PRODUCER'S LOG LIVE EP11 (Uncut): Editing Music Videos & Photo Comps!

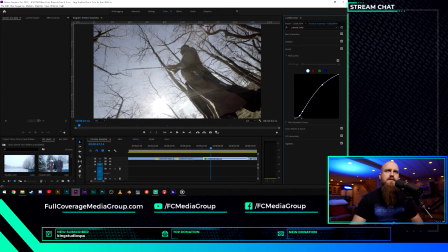4146s
We still want to be able to see Nate, but we do want some nice dark blacks and all that. All right, so here we go. Hey, you see that nice clear green come out?
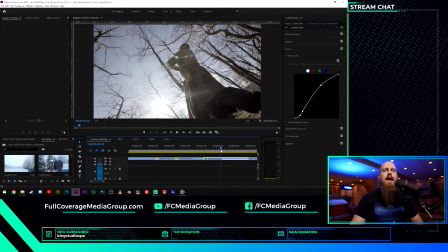4165s
See, I wish if I had it my way, I would add some more coverage in here where we could just cut straight in from here, where you just see the spray afterwards.
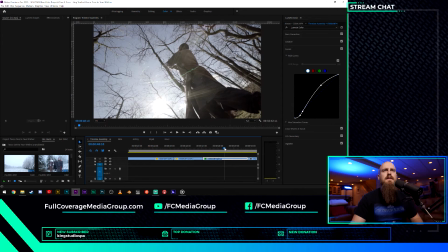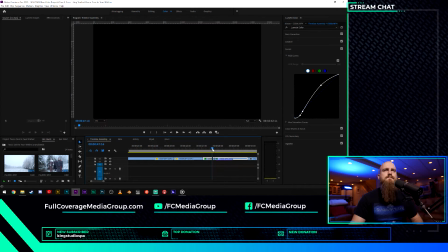4187s
Yeah, okay, so let's this up to like closer to where I want it. Boom.
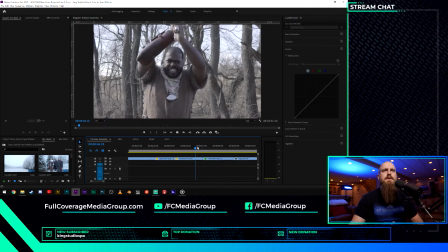4196s
There we go. We got some guts going in there. All right, so ripple delete. Boom.
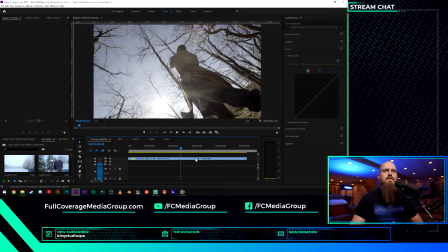4201s
That looks pretty good to me. I'm going to add some effects, some transitions and whatnot to make that a little bit more, a little less apparent.
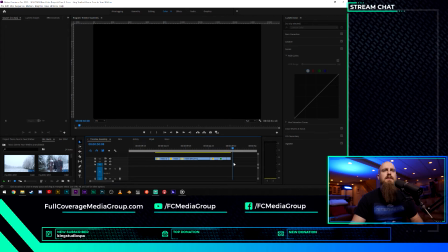4210s
Then we got a nice shot of the actual blade here. And then we're going to have Nate accepting his coin. So he's going to receive coin afterwards. The idea is that every character, we have 5 different Witchers in this. Well, actually 4 different Witchers.
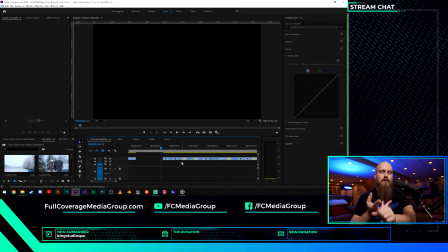4229s
We have one from the Cat School, one from the Griffin School, one from the Wolf School, and then one from the Manticore School. Nate was just the Manticore Witcher, which you can see
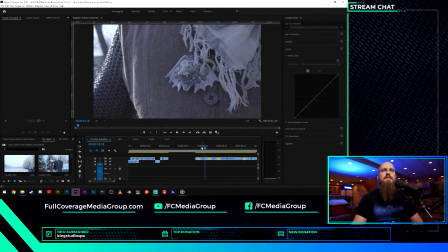4243s
right here is his medallion. So these medallions, we actually printed them. They're 3D prints done on a UV resin printer, which I have right back there now.
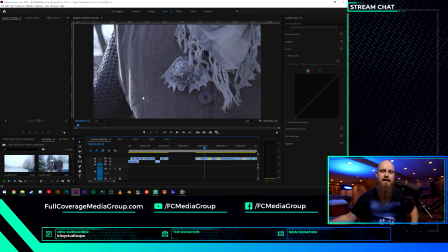4260s
It's a sweet little thing. It's called an Elegoo Mars Pro, and it's like $250 on Amazon, and it was less expensive to buy that thing and print these out than it was to actually buy actual medallions. And these things worked great. They were made out of resin, so they're hard plastic, cure afterwards.
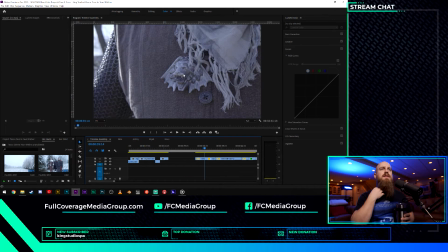4279s
But you know, we added chain to them. We added some little. We painted them. We made them look the part, and I think that they did their job fantastically. So if you're thinking of getting into printing, UV prints are very, very highly detailed,
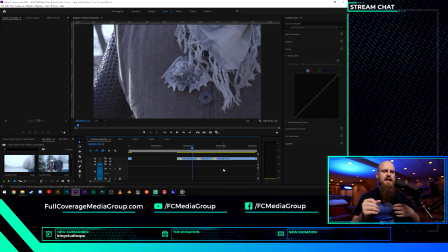4297s
but you got to be careful because UV resin is actually like a hazardous material until it cures. So you have to use nitrile gloves. You have to be aware of your ventilation. You have to keep like the room ventilated and all that stuff. We have dual fans down here, so we can kick the fans on, open the window at the top of the staircase, and blow it all out.
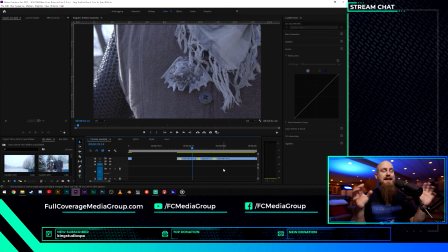4317s
It's pretty intense stuff. It's not going to kill you if you do it right. It's not going to hurt you at all if you're careful, and you're going to get some amazing prints if you follow the instructions. So that's what we did with these.
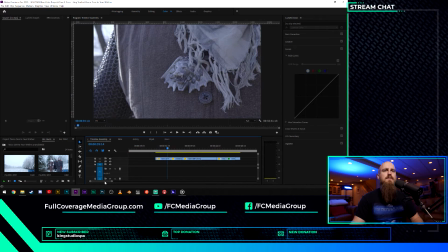4330s
There's our Manticore, which they're more alchemy kind of oriented Witchers.
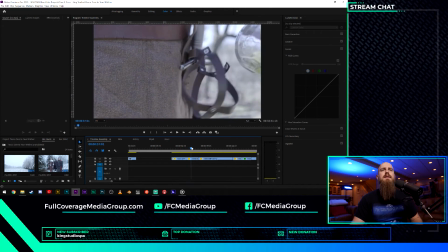4338s
That's why we gave Nate that big giant. There we go.
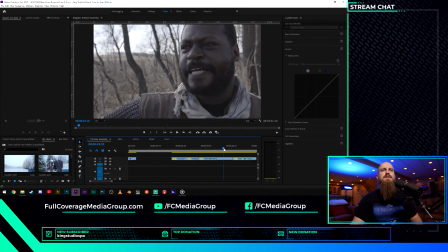4343s
Look at that thing. He chugs down his Witcher juice, and we're going to add some effects to that later on today.
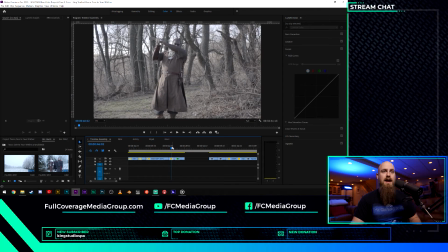4350s
That's going to be an After Effects tutorial. We're going to go through one of those, and I can't say that I'm excited because that's a hard one.
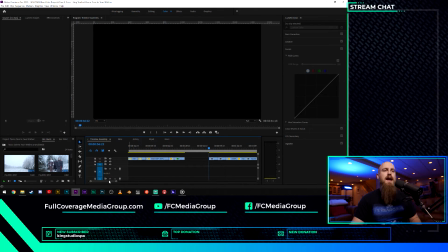4357s
We're going to be keyframing and tracking the eyes on Nate. We're going to be replacing them with all black with reflections, and it's going to be wild.
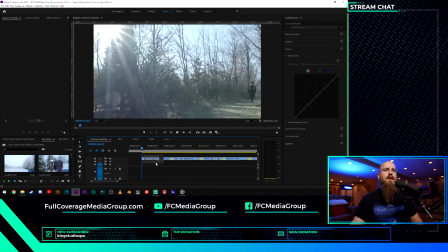4368s
Anyway, save this. Next school that we're on to is the cat school.
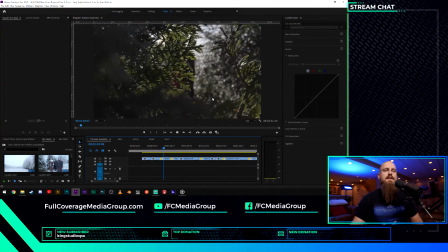4373s
So we have Ryan here. Ryan is he's one of the guitarists from Visionary.
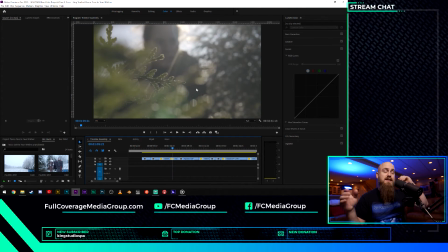4380s
He also works at King Studios. He's phenomenal at what he does. If you need this guy, if you need someone to write an emotion for you into a song, he's the one.